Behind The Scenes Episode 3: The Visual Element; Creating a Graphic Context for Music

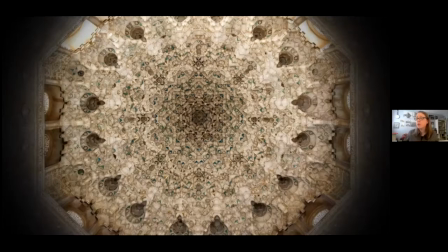[45:24]
a solo piece, not a solo piece, an instrumental piece for oud. So I'm pairing it with this image from the ceiling from the Alhambra. And you'll see that there's a certain resonance.
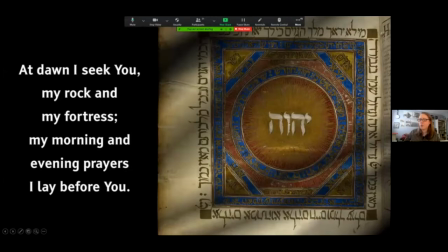[45:38]
They're both symmetrical, got a circle and a square, all sorts of wonderful things going on there.
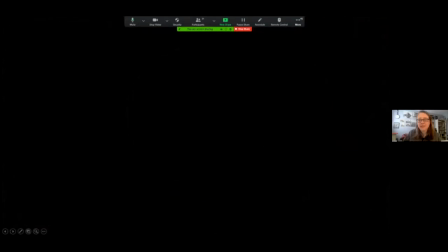[45:49]
That zoom out is what I did in the concert. Again, manipulating PowerPoint, bending it to my will to create that effect.
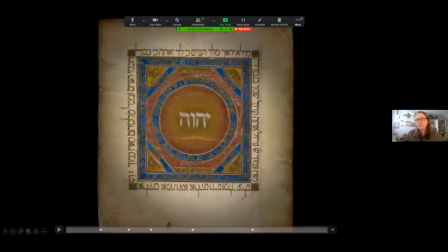[45:58]
When it came time to do the video, I cheated. This is that same page, and I copied this side of the manuscript, flipped it over and put it here.
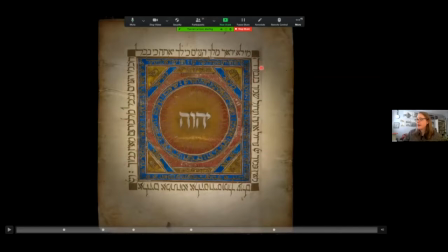[46:15]
I fuzzied up the connection here. I fuzzied up the things that would make it obvious what I've done, but not so much that it's like restoring a piece of art.
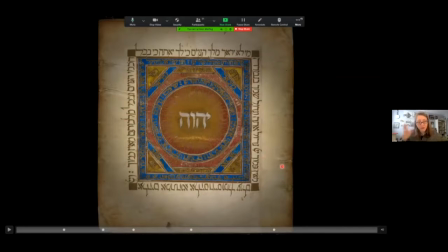[46:32]
You're not supposed to make it look too good. You're supposed to show, little traces. So that's what the idea was here. And with this now being symmetrical, I can play around with it, formally speaking, when I pair it with that ceiling from the Alhambra.
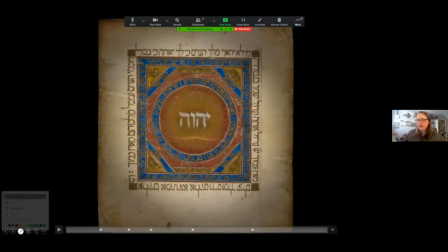[46:48]
And here I'll give you an idea of what that looks like.
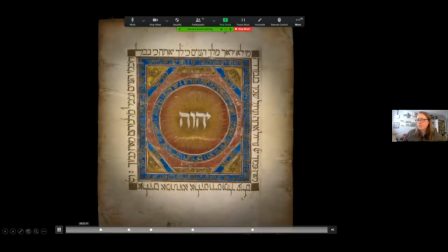You can barely see it here at the beginning, but it's zooming in, very slowly zooming in.
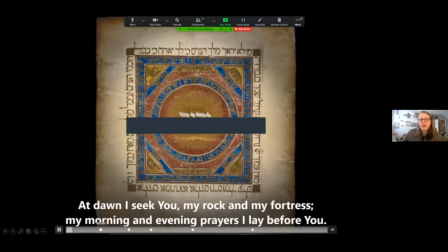[47:13]
I'll jump ahead
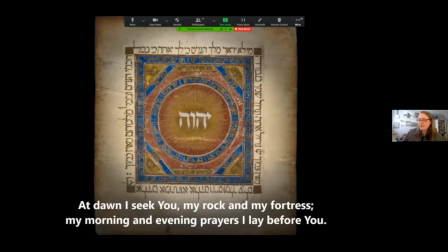[47:17]
after the cadence. There we go.
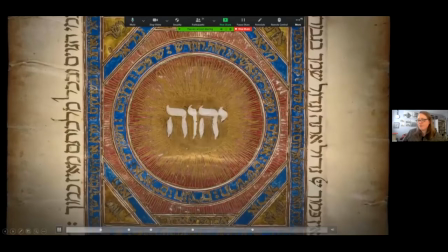[47:23]
So we're still zooming in. We're still zooming in.
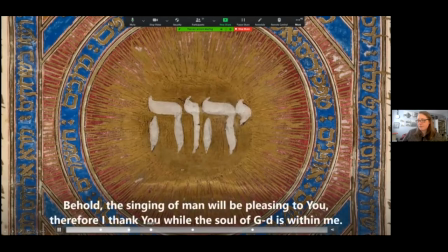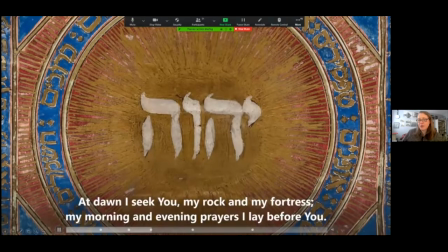[47:34]
Zoomed all the way in. Transition to the next piece.
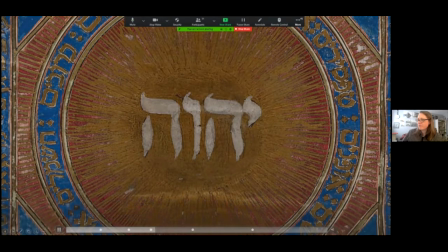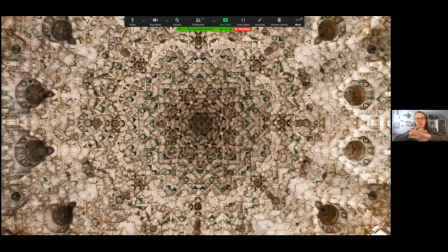[47:49]
So trying to make that connection, pulling out the visual consonants between the two images. And then the conceit here, we continue zooming in closer and closer.
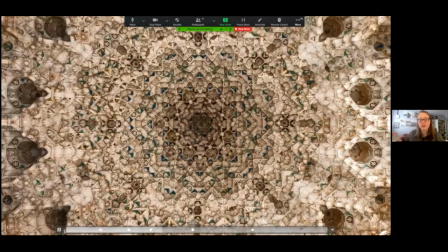[48:05]
And I'm going to zoom forward a little bit. It's a very long, unmeasured, gorgeous, introduction isn't the right word.
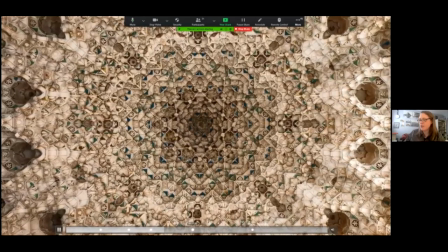[48:13]
This is the piece, but this long, unmeasured section. Oh, come on.
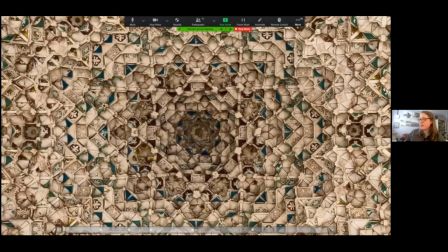[48:21]
This is the end of the unmeasured section. Measure.
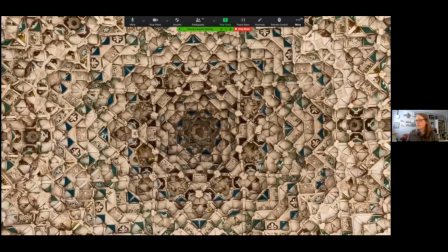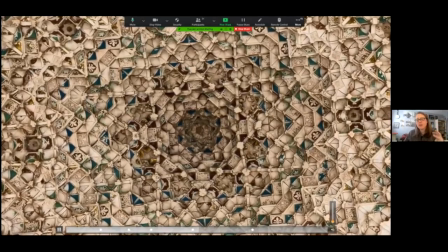[48:35]
And with that switch from unmeasured to measured, the motion of the image changes.
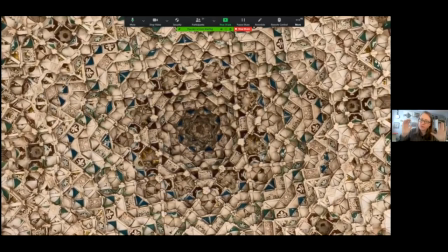[48:41]
We were zooming in, then the spin started. Just enough to match the feeling of the music.
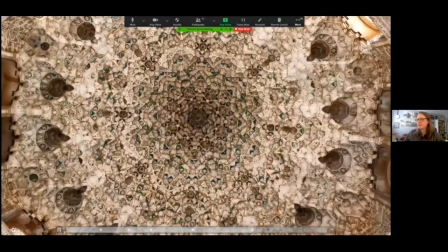[48:49]
And what happens over the course of this is it zooms all the way out and then disappears in
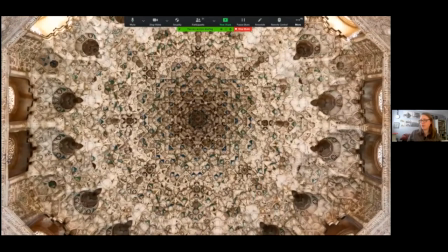[49:00]
a bright transition to white, which I don't often use, but there we go.
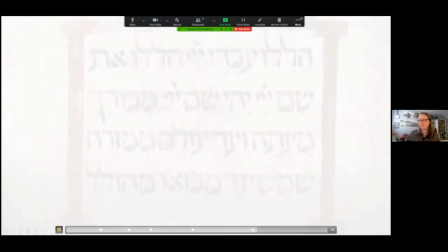[49:06]
All right. So getting more and more comfortable with playing around with things, which really set me up well for, and this is my last couple of examples, Mexmas, the Mexican Christmas video that I put together for the Consort in November for the last Christmas season. And the conceit of this concert, the way that it, at the end point, at least, it ends at night. It begins in
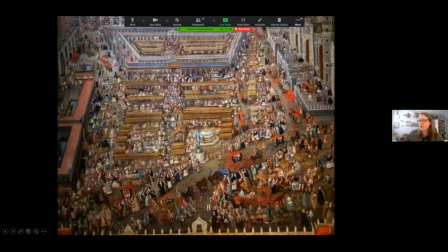[49:40]
the main square of Mexico City with the marketplace, and we have this fantastic 18th century painting of the marketplace. Carriages, sellers everywhere, the the cathedral over here, and as you'll see in a second, some buskers out front. And the conceit is taking,
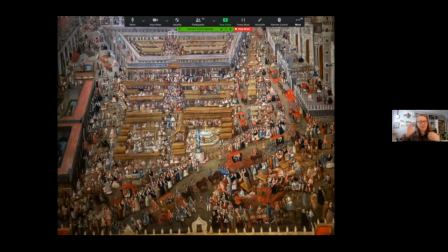[50:00]
we're going from the market square with these folk musicians and then hearing music from a nearby convent and walking in to hear that. And I was able to put together something that mimicked that. And I used a lot of stock footage,
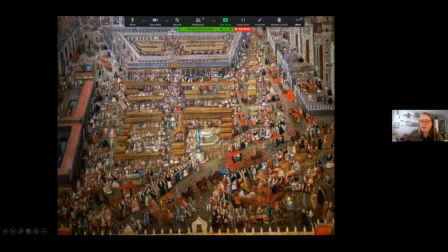[50:20]
again, which is something I never would have used before, but this is taking it to another level.
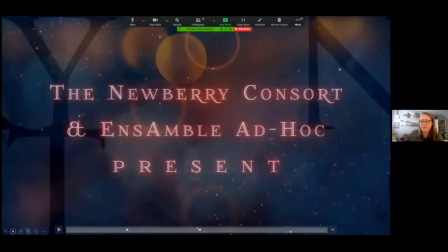[50:25]
And I'm just so darn pleased. This is one of the my favorite things is this flight. Whoa.
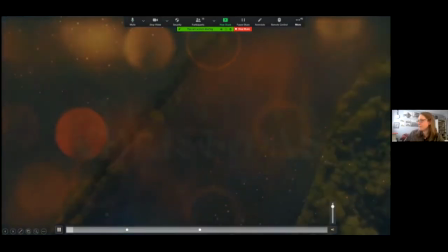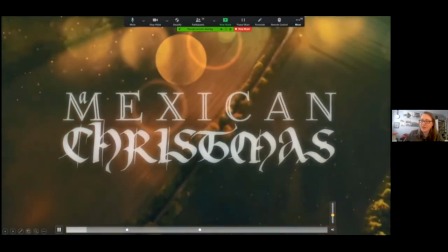[50:38]
This imagined flight over the fields outside of Mexico City.
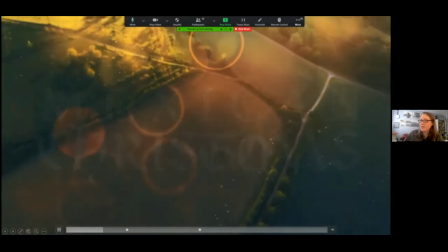[50:46]
It's dawn. Sun is about to crest over the horizon.
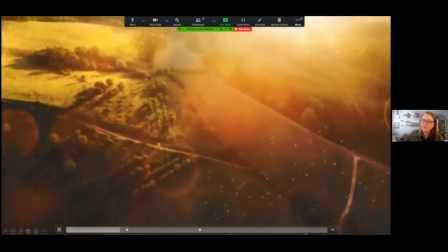[50:53]
You hear the music starting. A cloud comes in.
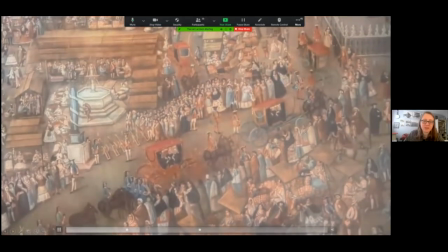[51:01]
And in a flash, we're in 18th century Mexico City, still flying in the same direction.
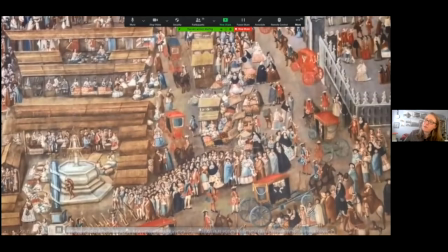[51:10]
And it's going to take us all the way up and over till we focus on those musicians up here.
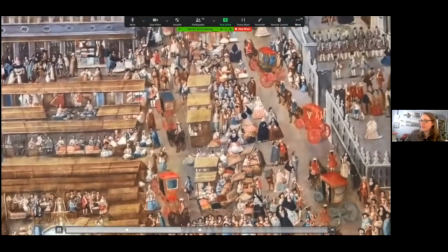[51:22]
And eventually,
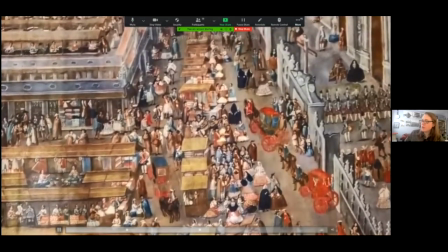[51:28]
we hear the women of the convent.
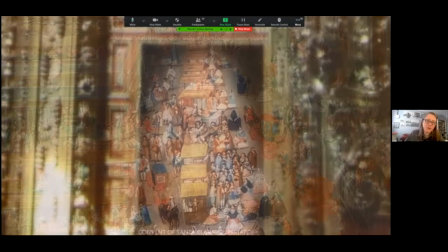[51:34]
And we're transported inside the doors. And the outdoors melt away.
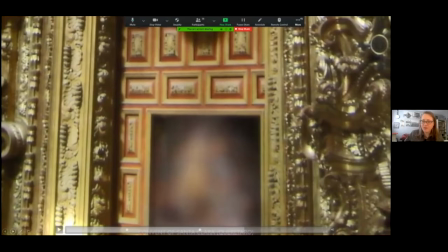[51:45]
But it's still that flying over the fields thing that gets me every time.
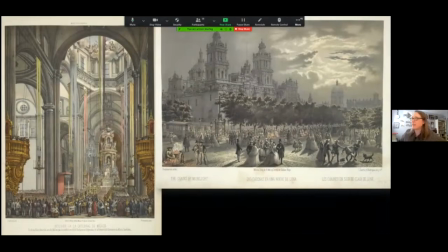[51:49]
This is my last example to point out manipulations and some more stock footage. A couple of wonderful engravings that are too great. They're late 19th century, much later than I want, but they're too good not to use because the concert ends at night.
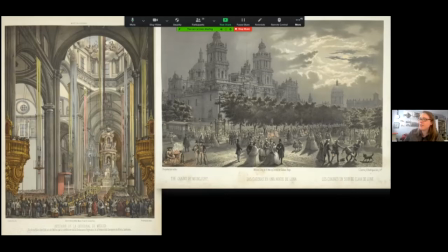[52:07]
And here, the image on the right is, that's the cathedral in Mexico City. Crowds of people out on the street. If you look closely, they're clearly 19th century people. There's a streetcar, for heaven's sake.
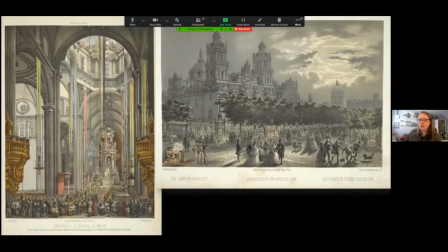[52:22]
What I did in the video is juicing some of the color and the shading and trying to make it look as, trying to
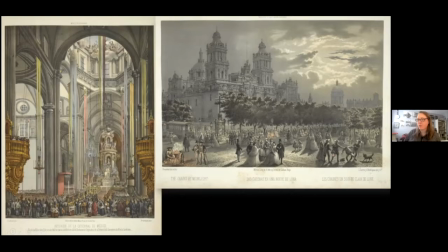[52:37]
avoid as much of the 19th century detritus as was entirely possible. So here's what that looked like.
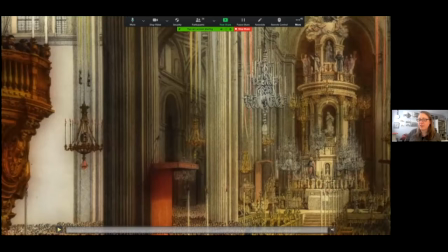[52:44]
It was also part of an imagined trip.
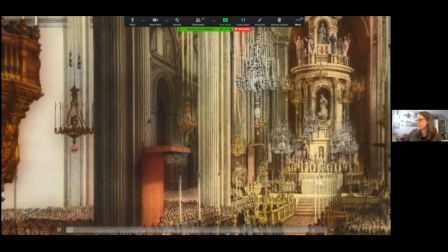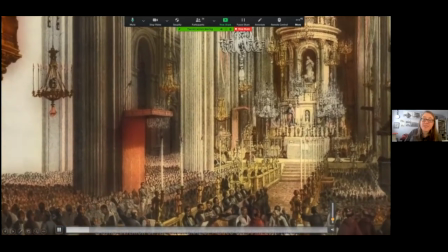[52:56]
With this instrumental piece, we're inside the cathedral in this imagined
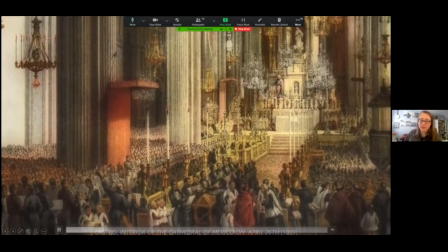[53:02]
nighttime service, which has nothing to do with what the subject actually was.
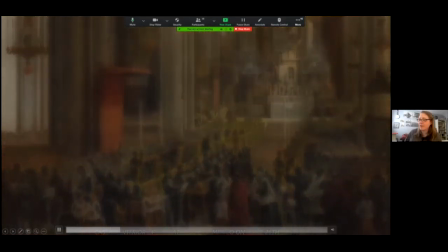[53:08]
And now we walk outside. And we're walking out the doors and we see all the people gathered.
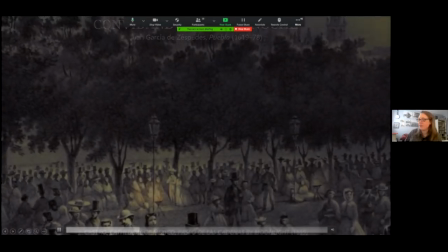[53:16]
And you can tell that I've darkened this image, pulled out the little fires so they stick out a little more.
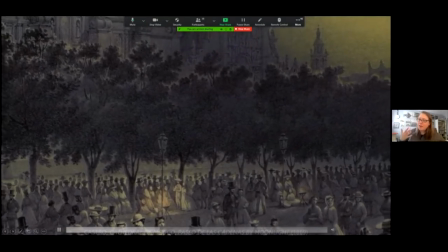[53:26]
And it zooms out from this detail.